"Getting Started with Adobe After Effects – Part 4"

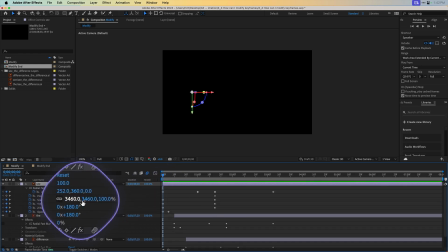(12:21)
Instead of this just being 2 dimensions, we now have a third dimension. That's Z space. So X moves side to side, Y moves up and down, and Z moves in and out. This works pretty easily and creates a more realistic looking animation.
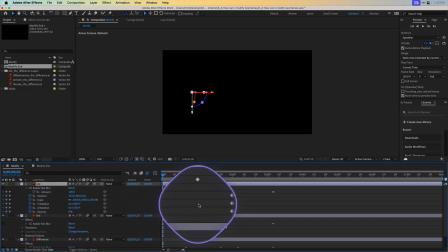(12:39)
In this case, we rotated the object some and scaled it up quite a bit. Notice there the Z rotation of 180 degrees. Also, be sure the continuously rasterized switch is flipped so that the object scales cleanly.
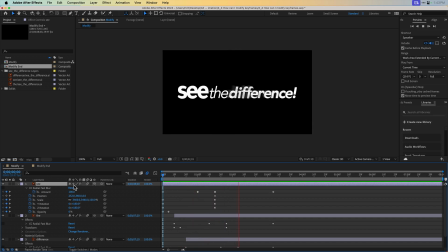(12:56)
Here, it rotates in and lands. And that's what the others are doing.
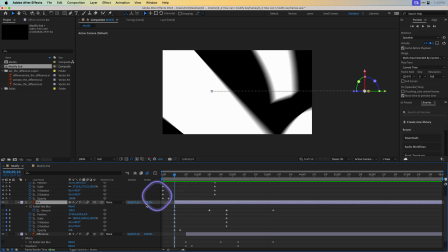(13:01)
U for user added keyframes. You'll see this one starts spun 270 degrees. And the last one here for difference, not quite as much,
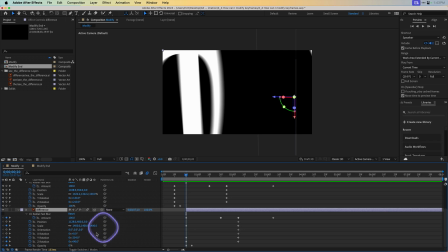(13:13)
but is starting with its own rotation there of about 90 degrees.
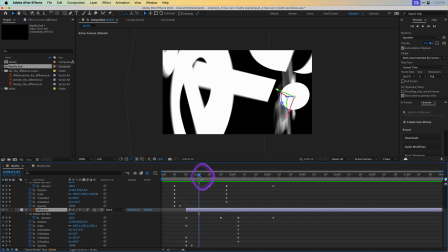(13:17)
And so if you look at those, you'll see how they spin and land, creating an interesting three-dimensional effect.
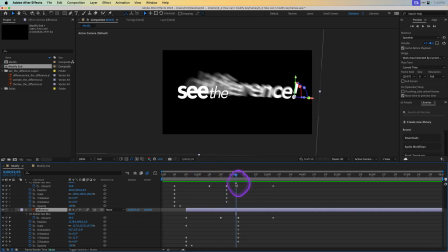(13:25)
Also, look at that motion blur. Remember, the anchor point here is controlling the place that it's orienting from, so the object moving more quickly is at the edge. Now, to finish this off, I took advantage of an effect. It's a real straightforward one.
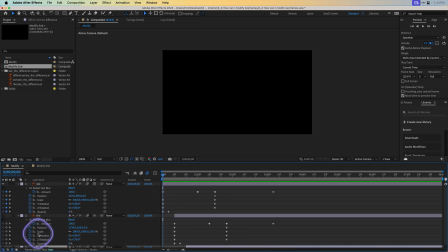(13:42)
Let's go ahead and just enable the first layer here, and I'll twirl down the radial fast blur and click the effect switch. Here you see the glow. What's happening is the glow starts with an amount of 100.
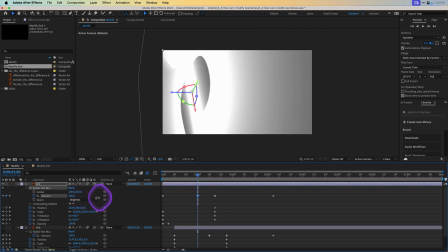(14:00)
That's the max.
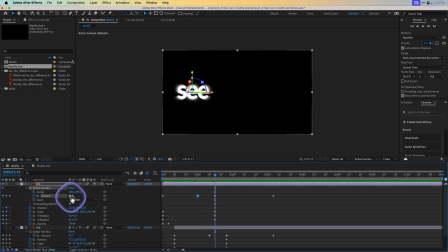(14:02)
And then when it lands, it fades to 30, and then slowly over time back to 0. I've also told it to not just zoom everything. See, that's not as effective.
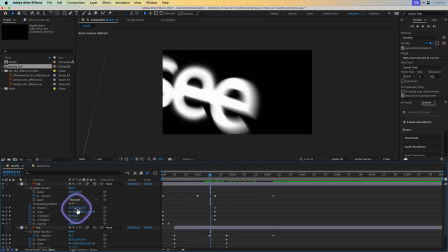(14:18)
Versus zooming just the brightest areas creates a cooler effect.
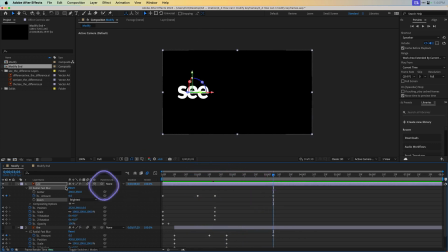(14:23)
We get a light effect. That is then applied to all 3 layers. So here's the radial fast blur. And down here, let's just enable the switch, the radial fast blur. What we're getting is a sense of glow.
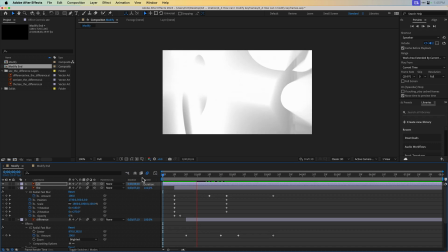(14:43)
So as that animation plays out, you see that the light effect works across. There we go. So from a pretty straightforward animation to one that's a little more complex, I invite you to just open up this project and explore it, but you'll see that it's just building upon the skills you've already learned. Taking advantage of scale and Z-space, as well as an effect over time, can really make something go from a straightforward animation to one that's almost cinematic, like a logo treatment.